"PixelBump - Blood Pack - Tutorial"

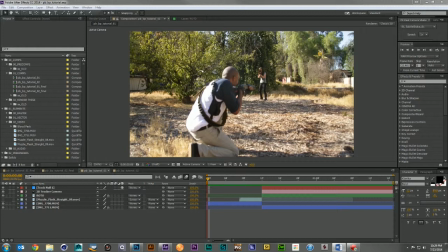1s
Hi, this is Steve from PixelBump. Welcome to the Blood Pack tutorial. Hopefully you're here because you're interested in the Blood Pack. Well, let me show you a little bit of what it can do. So I have two different shots here to show you.
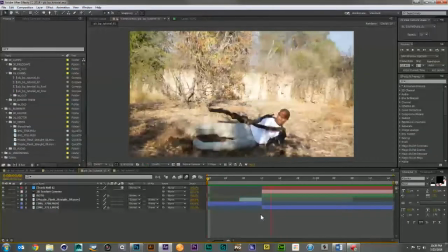14s
The first one is a cut shot where our hero gets shot in the shoulder by an assailant.
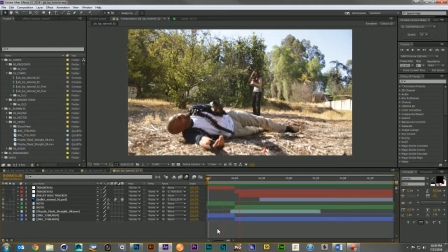23s
And the second shot is the coup de grace where the hero is shot in the head.
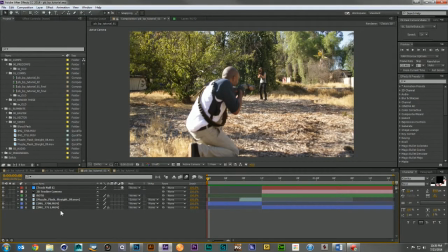31s
Now, I've gone ahead on both of these and done tracking and rotoscoping, because what we're going to want to do on this first shot
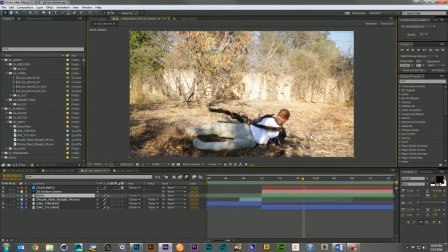39s
is have a large blood splatter hit the ground here right behind our hero as he falls to the ground. So for that, I was going to need a little bit of roto, and I was also going to need a track.
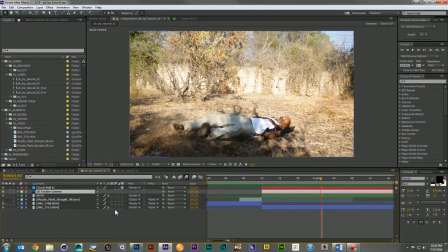53s
And in this case, I used the Adobe Camera Tracker.
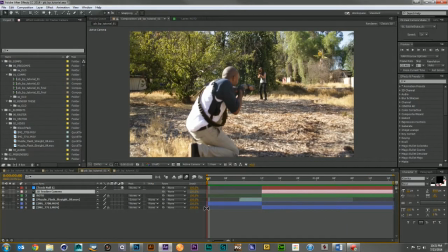60s
So let's go ahead and get into the fun stuff. The first thing I did is I came in and added a muzzle flash from the Action Essentials 2-pack and just threw it here over the gun,
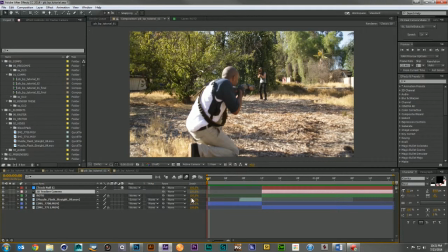72s
let it go. But if we watch the shot, we'll see we've got a long way to go to make this an exciting action piece. So let's dive in. The first thing I'm going to want to do is have a blood hit here on the shoulder. And for that, I'm going to use a 3/4 forward hit.
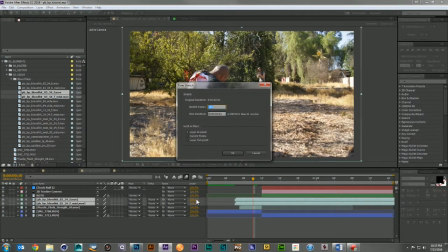91s
I'm going to drop it in and change the speed to be 40% of the regular motion.
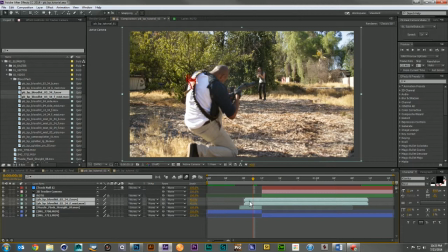99s
And then I'm going to find where it starts coming out. And as you can see, the directionality is screen left to right, and I need it to go right to left. So I'm going to just flip both of these
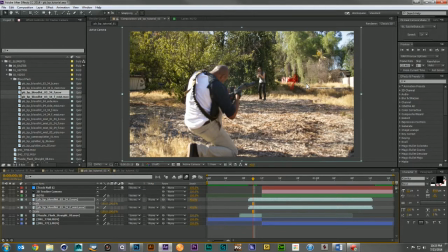118s
and reposition. And I'll scale them down just a little bit. And then I'll go ahead and cut off the first couple frames,
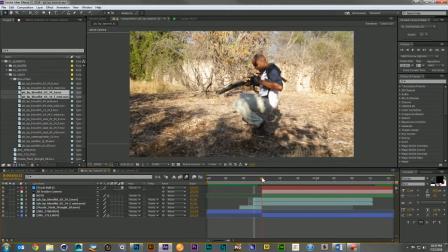140s
just so the impact is in action the second we see it.
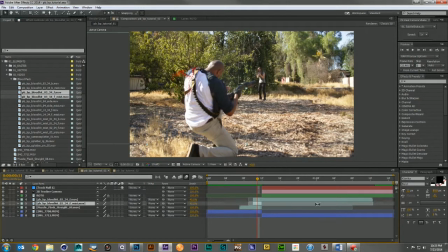Now, the next thing I want to do is add a little bit of misting, just to add another layer to the blood hit.
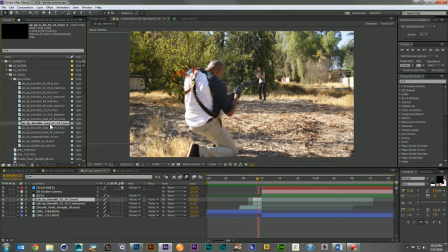157s
And for that one, I'm going to use the secondary mist 1 3/4 forward. I'm going to drop that guy in. I'm going to flip it. Then I'm going to scale it down
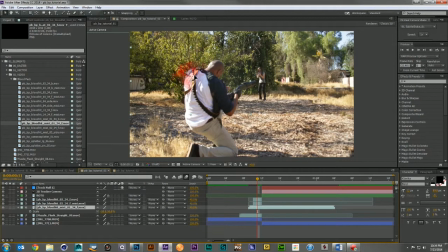178s
until it is also in line with the other parts of the blood hit. Now we're only getting 2 frames out of this first part of the shot, so I don't need to do anything too drastic.
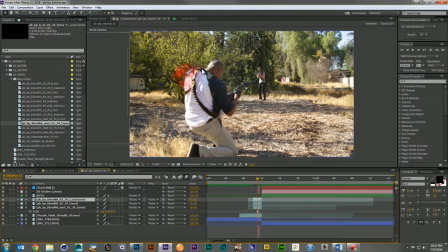194s
Now what I usually do is put the mist above the hit itself, so that way there's just a little more interaction, a little more layering here. Now the next thing we need to do is a little color correction. And
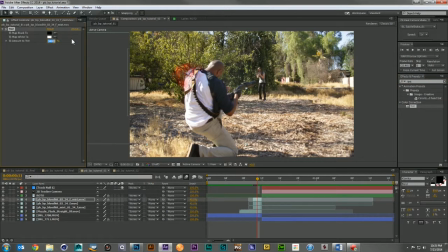212s
our blood is a little bright right now, so I'm just going to bring in a tint, take it down just a little bit, and then I'm going to grab a hue saturation and I'm going to drop it maybe 25%.
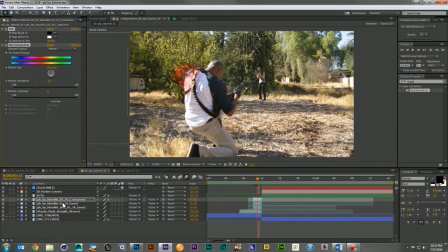233s
And then I'm going to take that effect and I'm just going to apply it to my other pieces. And there we go. It's already starting to look a little more integrated. But I've lost more of that fine mist than I'd like.
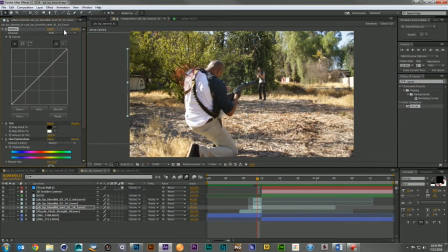246s
So I'm going to come in, grab a curves adjustment, and I'm going to go to the alpha and just boost it up a little bit. There we go. Just want to see a little bit more of that.
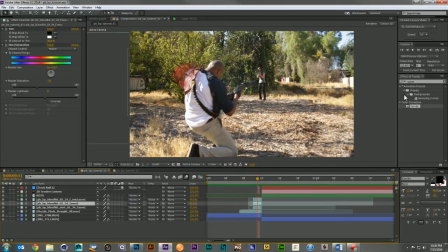261s
Now the next thing we can do is come in and add a little motion blur. If you have Adobe CC, the pixel motion blur that comes with it works really nice. Just comes in, softens it up just a little bit. We are dealing with a little bit of an out of focus shot here, so we don't want anything to be too sharp.
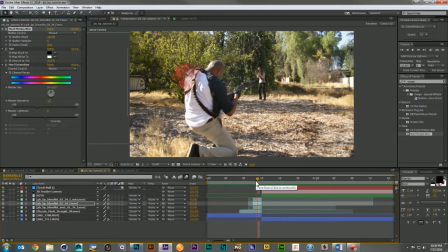282s
And that's looking pretty good. So let's get over to the second part where more fun stuff happens.
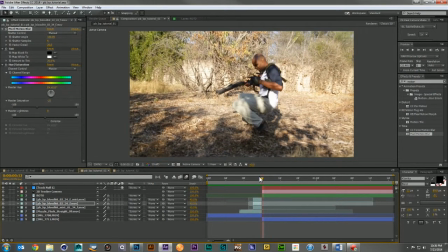289s
And here we see it's the continuation of that motion. So we're going to need a blood burst coming from the back of the shoulder, and let's go ahead and add one to the front just to make it a more dynamic shot.
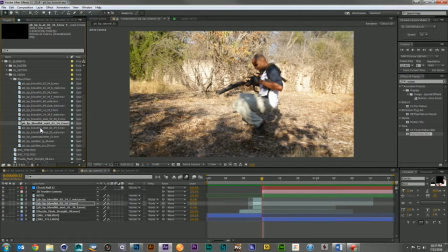304s
Okay, so for this one, I'm going to start off with a side hit. I'm going to come in, drop my side hit down, again, increase the speed. And the reason you have to keep increasing the speed is because
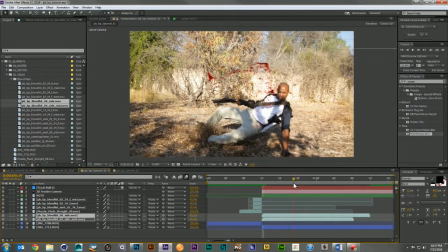325s
these elements were made to be used in fast or slow motion.
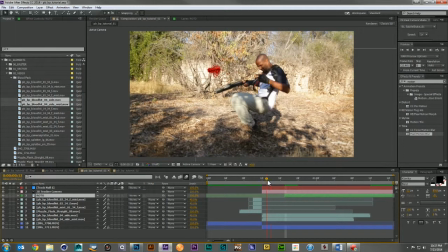333s
Let me move my roto layer over a little bit. We were cutting off some of that blood burst. So in this case, I'm gonna need it going the opposite direction again. So let me go ahead and make that change.
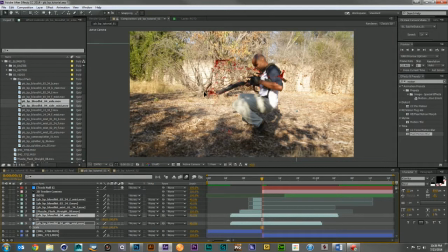353s
Let's kind of line up where we think this is gonna be and start scaling it into place.
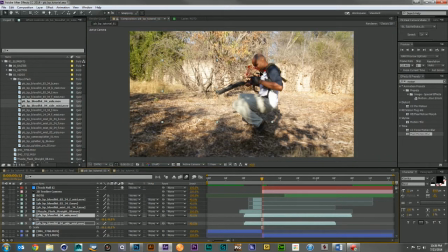365s
So since we've already started to have that blood burst happen, let's go ahead and just cut off a few frames here. Like that. And we'll go ahead and put the mist on top of the burst.
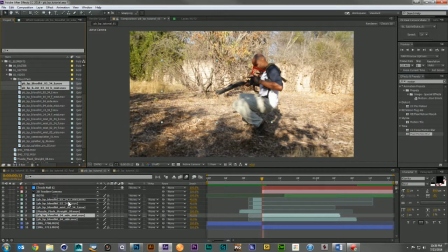385s
And now I'm going to take the 3/4 back hit from number 3, and I'm going to line it up at 40% motion and scale it down.
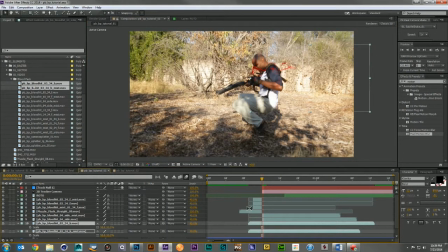406s
And I'll have the end point the exact same as the other shoulder hit. This is the same blood burst. So if we line it up correctly, it should look like an exact continuation of the same motion. So there, we've got some nice stuff happening.
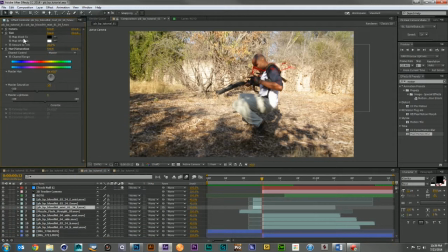422s
Let's go ahead and grab a little bit of our color correction again and just apply it to these elements. And we're also going to want to add some mist to these. So I'm going to grab my side mist,
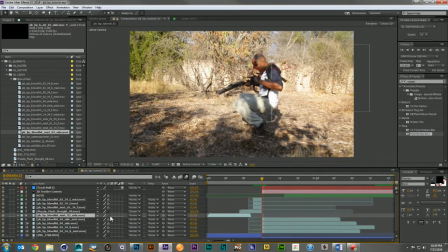scale it, and let's get this guy over here. Bring it down a lot more. There we go.
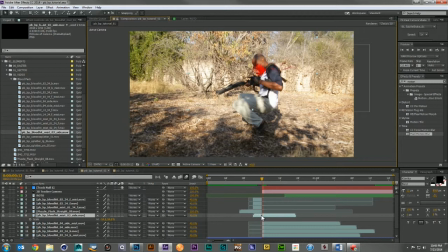And let's apply those effects. And then again, as we did here where we took a continuation shot, I'm going to do the same thing again.
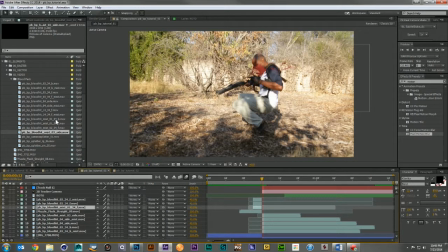478s
I'm going to grab Blood Mist 1 and the 3/4 back. Increase the speed, shrink it down,